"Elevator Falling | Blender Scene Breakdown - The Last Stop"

I recently did this shot in the short film, The Last Stop, and it has some pretty cool stuff going on. So here's a quick breakdown of how I made the shot. The first thing that I did was find a reference image that everybody liked.
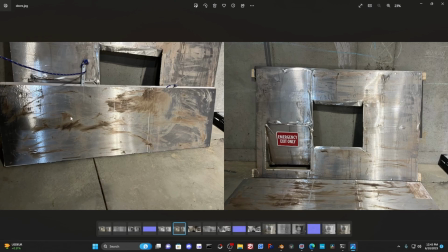[0:18]
Then I had Vince take a whole bunch of pictures of the elevator from every angle, which I all took and mashed them into a single image that I then took into Materialize and made a metallic,
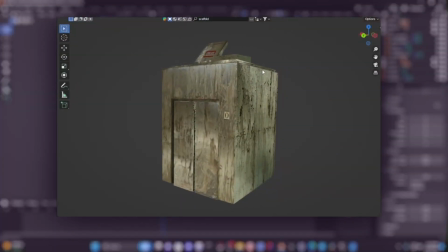[0:28]
roughness, and normal map for. And that is all projected onto a low poly elevator model that I made.
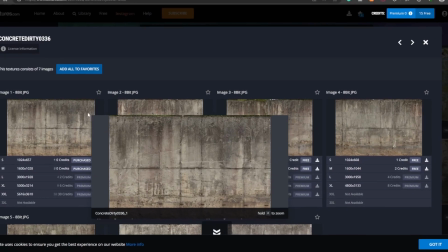[0:33]
And once I was done with the elevator, I went to textures.com and I grabbed a few concrete textures.
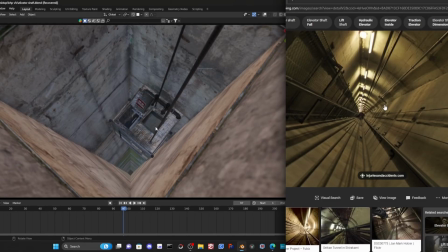[0:38]
Those are just slapped onto a very tall cube. Then looking at the reference, I filled the scene up with pipes, cables, etc. the same way that the reference did.
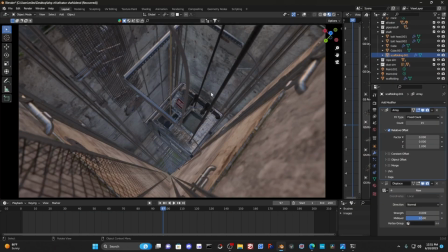[0:46]
After that, I stole this metal shelf type thing from Blender Kit to fit around the elevator to give it support when it slides up and down.
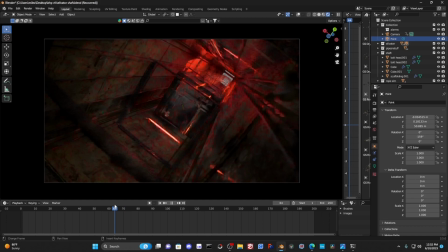[0:52]
Everything is mostly lit up by the one red light coming from the elevator, but there are two other very dim lights bright by the camera to help lighten up the darkness.
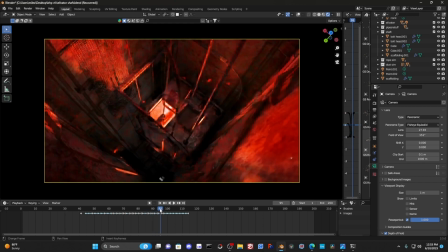[0:59]
Now I wanted a little bit of lens distortion and I didn't want to change the crop after the render, so I used the panoramic camera type and then used the fisheye lens.
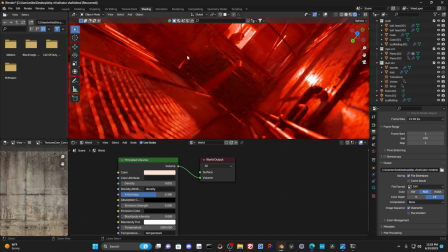[1:06]
After that, I added some sweet epic volumetrics in the world shading tab to really make it look cinematic and add these sweet little light rays.
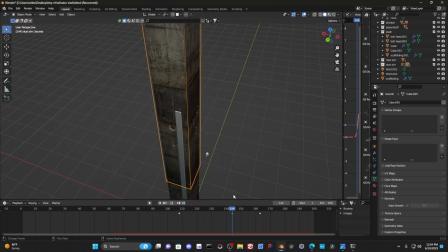[1:14]
But it still felt like something was missing, it just didn't feel fast. So I added a particle system and simulated these nice dust particles that get whipped up by the elevator as it flies by.
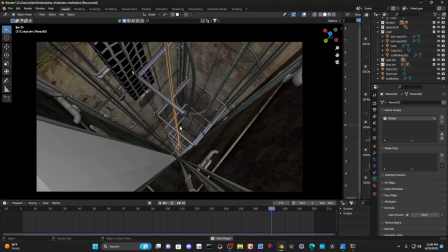[1:22]
Then I simulated the rope being pulled down. Up top, it looks a little funky. That's just to give the rope some more shake and make it more organic, you know?
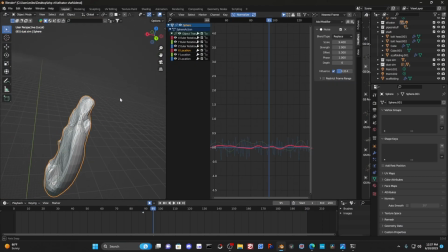[1:31]
Then I added this awful model with some noise modifiers to make it look like it's dangling. Just don't look too closely at it because it looks awful.
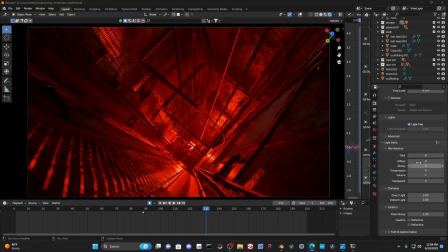[1:38]
For those of you who care, here are my render settings. I cut back on bounces and I added a volume bounce. I unchecked all the caustics because there really isn't anything complex going on and it saves me some time.
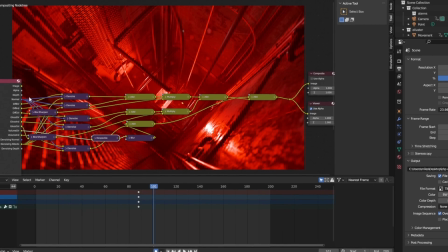[1:47]
You'll notice that denoise is unchecked. That is not because I didn't denoise, but rather denoised all the layers separately and then recombined them.
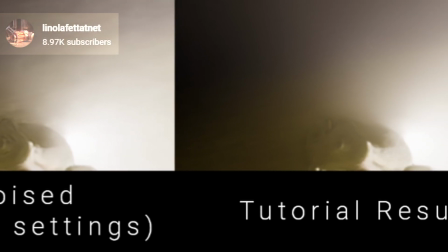[1:55]
By denoising only channels that need to be denoised and doing it separately, there's a lot more info.
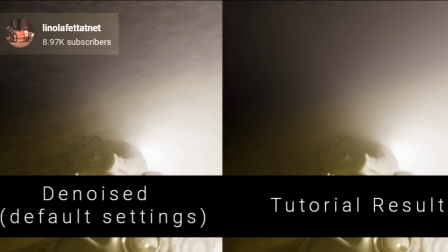[2:00]
That way artifacts and temporal flickering are minimized. It's really great, you should definitely try it.
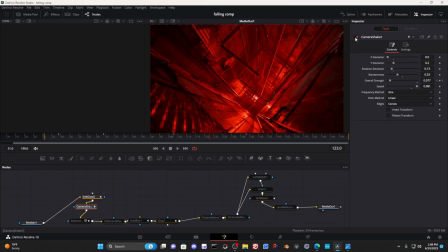[2:05]
The very first thing that I did with compositing was add a little bit of a soft glow, and then I added a vertical camera shake, so the camera's only shaking up and down, and then I added another camera shake on top of that,
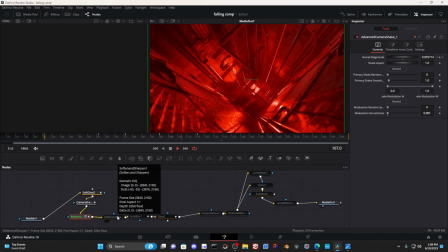[2:15]
and this camera shake only when the elevator came close to the camera.
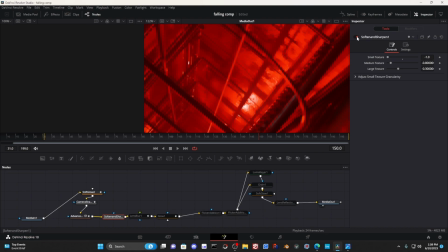[2:19]
Renders right out of the box are always way sharper than any camera could ever pick up, so I add some soften,
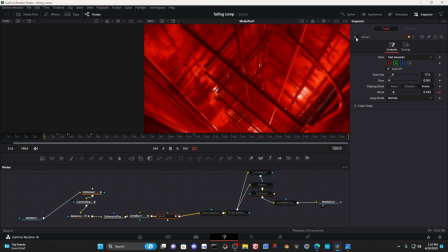[2:24]
lens blur, and glow to bring in some of that natural diffusion or haze that a lens would bring. Then I add a whole bunch of flicker on top of that to help sell the shake.
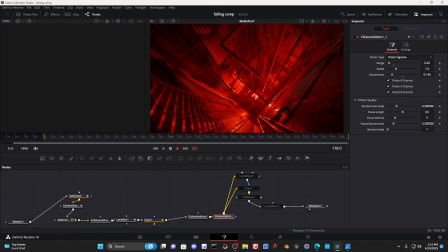[2:32]
I do this in two nodes, one flicker gamma and one flicker vignette. With them slightly offset, it creates this nice strobing effect.
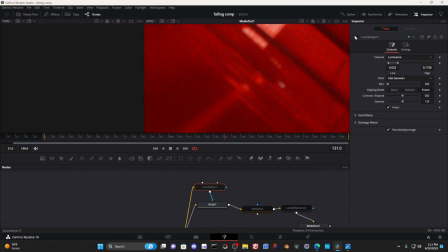[2:39]
Again, making it look more like an actual camera, I throw on some grain and a lumikeer to limit that grain to darker areas.
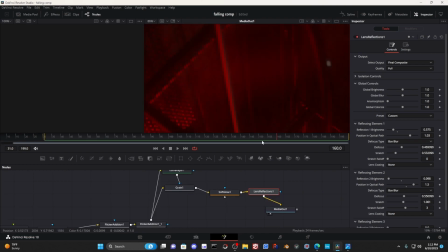[2:44]
Then I add one final soft glow on there just for the highlights, and then nothing will ever be complete without some nice lens reflections. And that is pretty much it. If you liked the video, maybe give it a like, maybe subscribe.